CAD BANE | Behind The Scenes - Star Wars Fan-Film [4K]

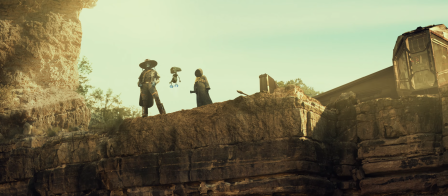(41:07)
And so it was very much fly by the seat of your pants to make our droid and to make our ship.
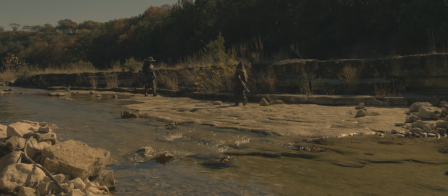(41:13)
I wanted the item that Bane and Qualtech were after to be something interesting and uniquely Star Wars,
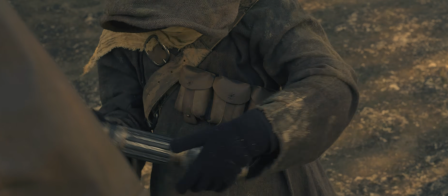(41:18)
and a lightsaber was exciting and the audience could understand quickly how significant this was.
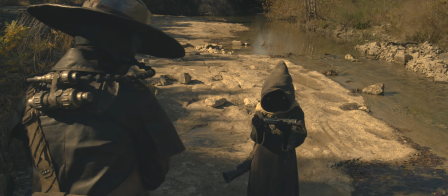(41:24)
Mace Windu has had the only purple lightsaber on film,
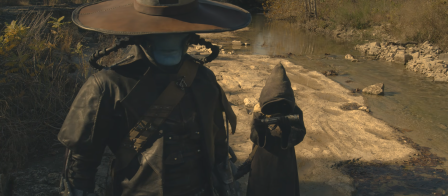(41:27)
and so that choice was to help audience members who were not well versed in Star Wars lore to still feel like they understood what was going on.
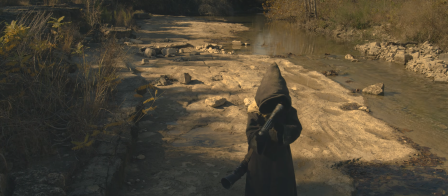(41:34)
They could recognize it and say, hey, I think I know whose that is.
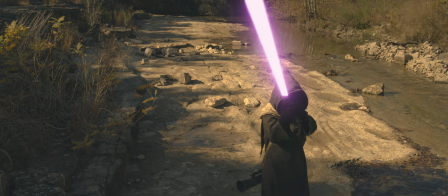(41:37)
Mace Windu is just such an amazing character that it implies all of this backstory and history.
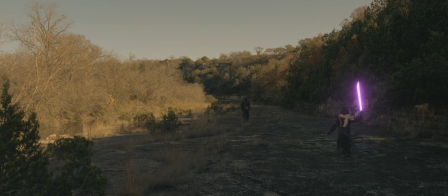(41:43)
We were going to get a very nice Mace Windu lightsaber, and then because of availability, we couldn't get what we needed in time. So we purchased a $20 kids lightsaber, went into the shop and extended it out so that it was longer,
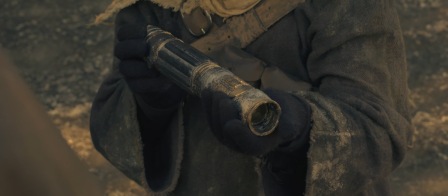(41:57)
and then distressed it until it was almost unrecognizable so that you couldn't tell that it was a toy instead of a high-end prop.
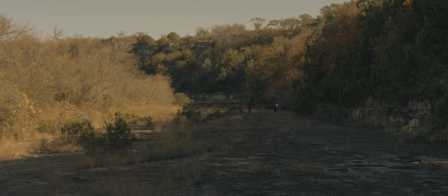(42:05)
Keith went and rotoscoped this lightsaber onto the Jawa for the entire minute-and-a-half shot.
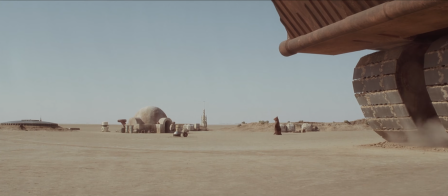(42:11)
There's a lot of work. So Jawas in A New Hope, they had voices that were mixed in with pieces of the Zulu language.
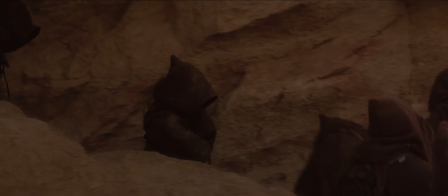(42:20)
I took this heavily butchered version of Zulu where we would just pull out words in Zulu and kind of stick them together.
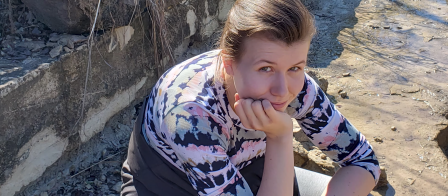(42:28)
Originally, my daughter Alexandria was recording voice acting, but when we took that voice and sped it up like a Jawa voice, it sounded so high-pitched that it sounded like Qualtech was a child, and that was not the intention. Hi, I'm the voice of Qualtech, and I did not volunteer. I'm pretty relaxed.
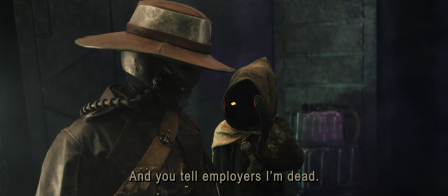(42:50)
Qualtech is not what I'm like on a regular basis. I really pushed her to go crazy with it.
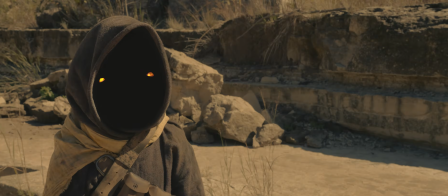(42:59)
I really wanted the Jawa to be over the top. I really, really enjoyed it. I think I liked this too much.
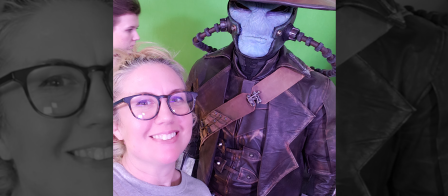(43:09)
As a filmmaker, you have to love the people that you're with. You have to be into their success as well as your success.
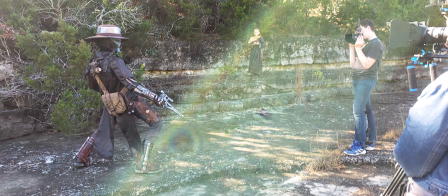(43:17)
Beautiful projects come from when you work well with others, when you pull out from them what their greatness is.
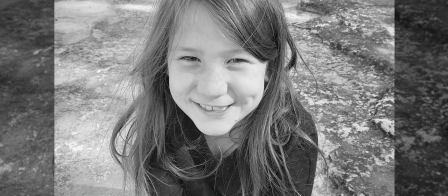(43:24)
If you look at our production, this is our family. There were things that our kids were able to do I had no idea that they could even do.
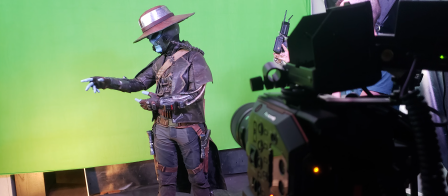(43:32)
You gotta look into others and say, what do you bring? And everyone brings something. Say something.
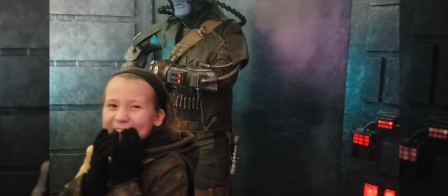(43:38)
Something. This was such a fun project. We learned so much.
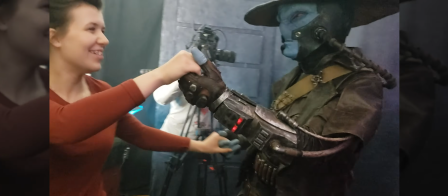(43:44)
We hope that you learned something too, and that you feel inspired to go make something of your own.